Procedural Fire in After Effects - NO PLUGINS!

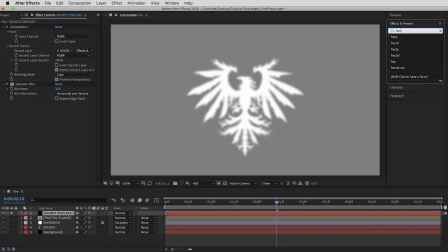10:52 I'm I'm also going to give this some fractal noise totally default settings
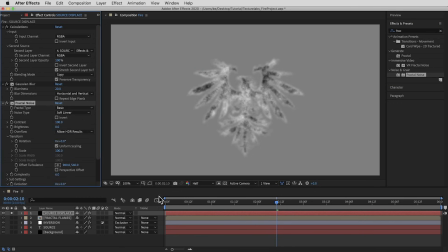10:57 but same as basically every other fractal noise in this project I'm going to animate the offset turbulence and make it travel upward so here we'll go from 540 at the beginning out to zero here at the end that'll travel kind
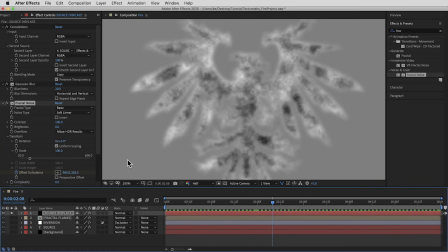11:11 of slowly but enough just to give it some life all right then finally right now this image has values in it that run the full spectrum between black and white which will make the displacement map effect basically send things in every direction but I want to limit the values in here to being
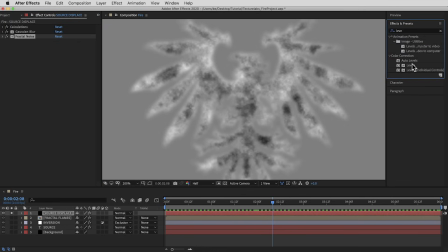11:25 just between black and 50% gray so if I put a levels effect on here and I bring the white output value down to the halfway point
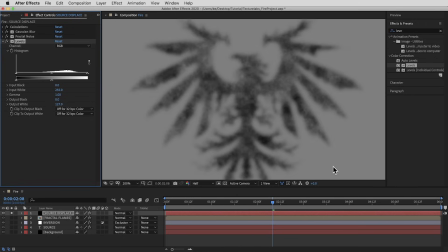11:33 or 127 now the displacement map can only bend things up and to the left or down and to the right it's gonna make the effect look a little bit more natural alright our displacement map is ready to go and we don't even need this layer visible at all it's just gonna be a
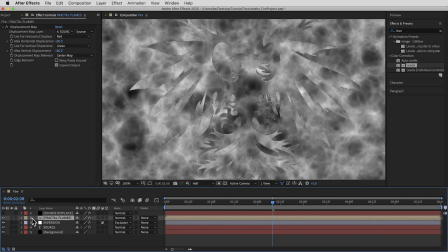11:46 reference I'm gonna turn that off but then back on the fractal flames layer I'm gonna keep the displacement all the way up at 100 and 100
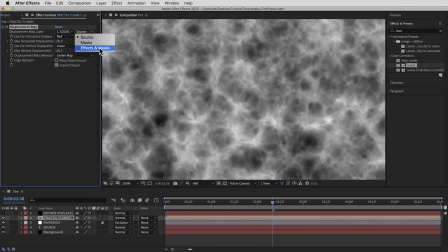11:53 but I'm gonna point it at the source displace layer set to effects and masks and now we get this nice flow that kind of wraps around
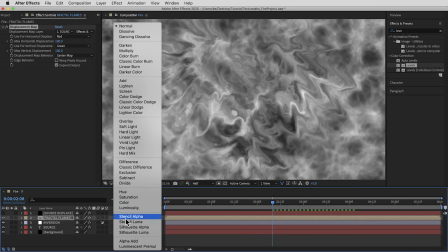12:02 the shape and that fractal noise gives it some distortion all right I'm gonna set this layer to overlay mode and let's check out the animation so far
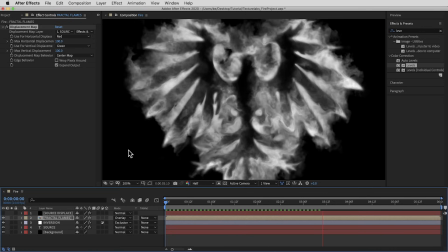12:10 and I think that displacement map effect does kind of give the fire almost that liquid kind of quality and yeah looking pretty cool
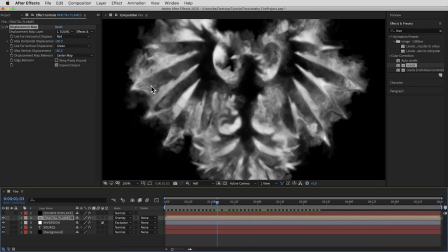12:19 okay next up we need a little bit more texture in here a little bit more depth in the fire so I'm gonna create one more layer with just some fractal
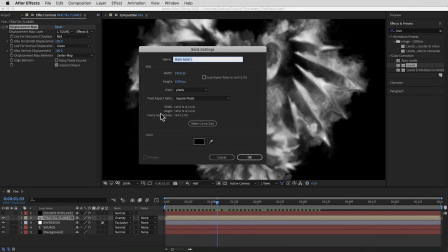12:27 noise and some turbulent displace on it so this will be a new solid eventually I'm gonna set this to overlay mode so I'm just gonna call it overlay
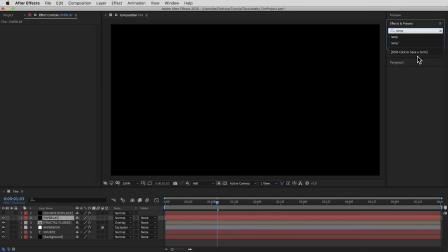12:35 and we'll add a few effects to it first so the first effect is gonna be a gradient ramp effect and I'm just gonna hit the
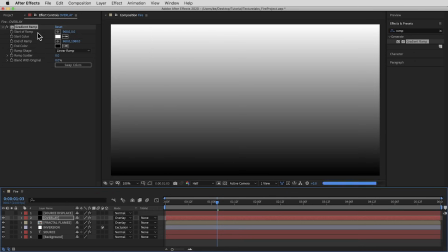12:44 little swap color button so when this layer is set to overlay that's just going to help the fire be a little bit darker toward the bottom a
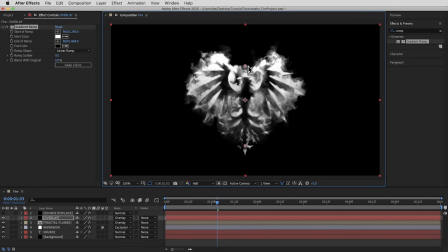12:52 little brighter and a little bit hotter toward the top so i'm just going to drag the start and end points of this gradient basically so it starts kind of at the bottom of the shape and then maybe gets to full blast brightness about two-thirds of the way up or so all right let's set
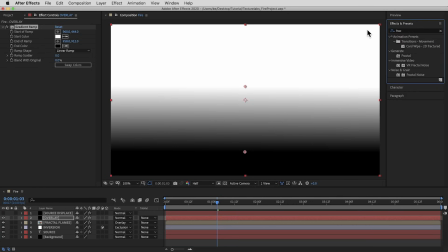13:08 this layer back to normal for a second and give it some fractal noise and I'm going to change the fractal type to dynamic and
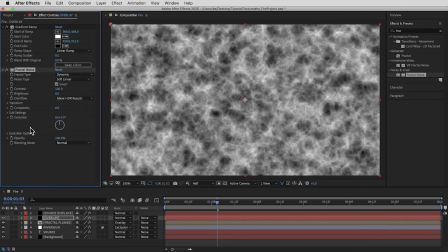13:15 turn the invert button on and then bring the contrast up a little bit to 150. So this one's going to be some kind of larger blobs of dark and light. I'm going to scale this up a decent amount.
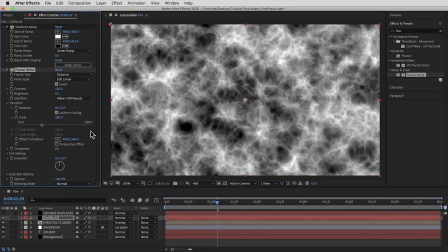13:27 I'll bring the scale up to 200 and then like everything else in this project, I want it to travel upwards. So let's start with the offset turbulence at 540 and then out at the end of the timeline. This one's going to move more quickly. I'm going to take it all the way to negative 1250 then to blend this
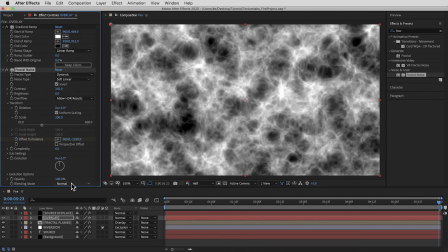13:46 effect together with the gradient I'm going to set the fractal noise effects blending mode
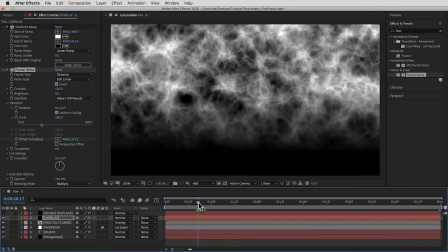13:51 to multiply so that's going to give us kind of these big shadows I
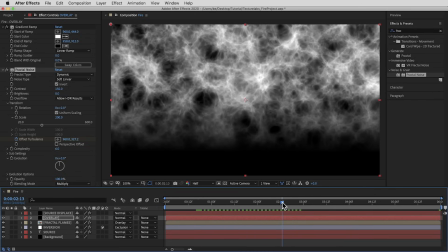13:55 also need a fractal noise with some tiny hot speckles almost
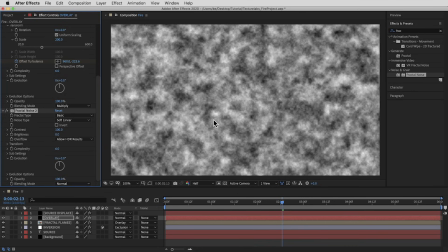14:00 like little little bright flames so let's go for another fractal noise and in the transform I'm going to take the scale all the way down to nine
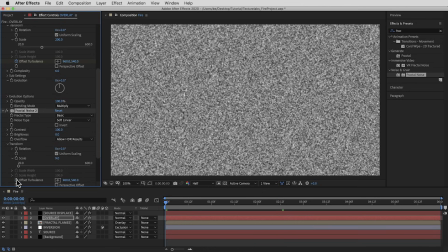14:08 and I'll also animate the offset turbulence in this one so starting at the default 540 and then at the end of the timeline going to negative 540 and this one also i wanted to kind of flicker and change a little bit more it needs a little bit more than just the offset animated so i'm
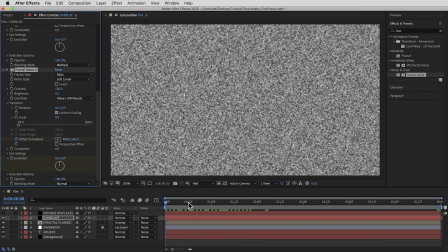14:25 going to animate the evolution here too starting at zero and at the end of the timeline going up to five full rotations all right then we'll change the blending mode of this fractal noise to add mode and let's adjust the brightness and contrast and this
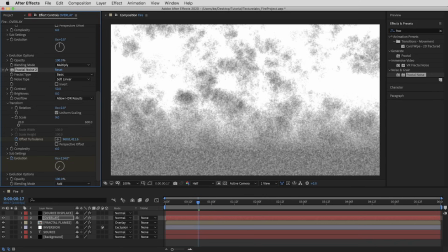14:40 blend in a little bit better i'm going to take the contrast down to 50 and the brightness down to negative 48.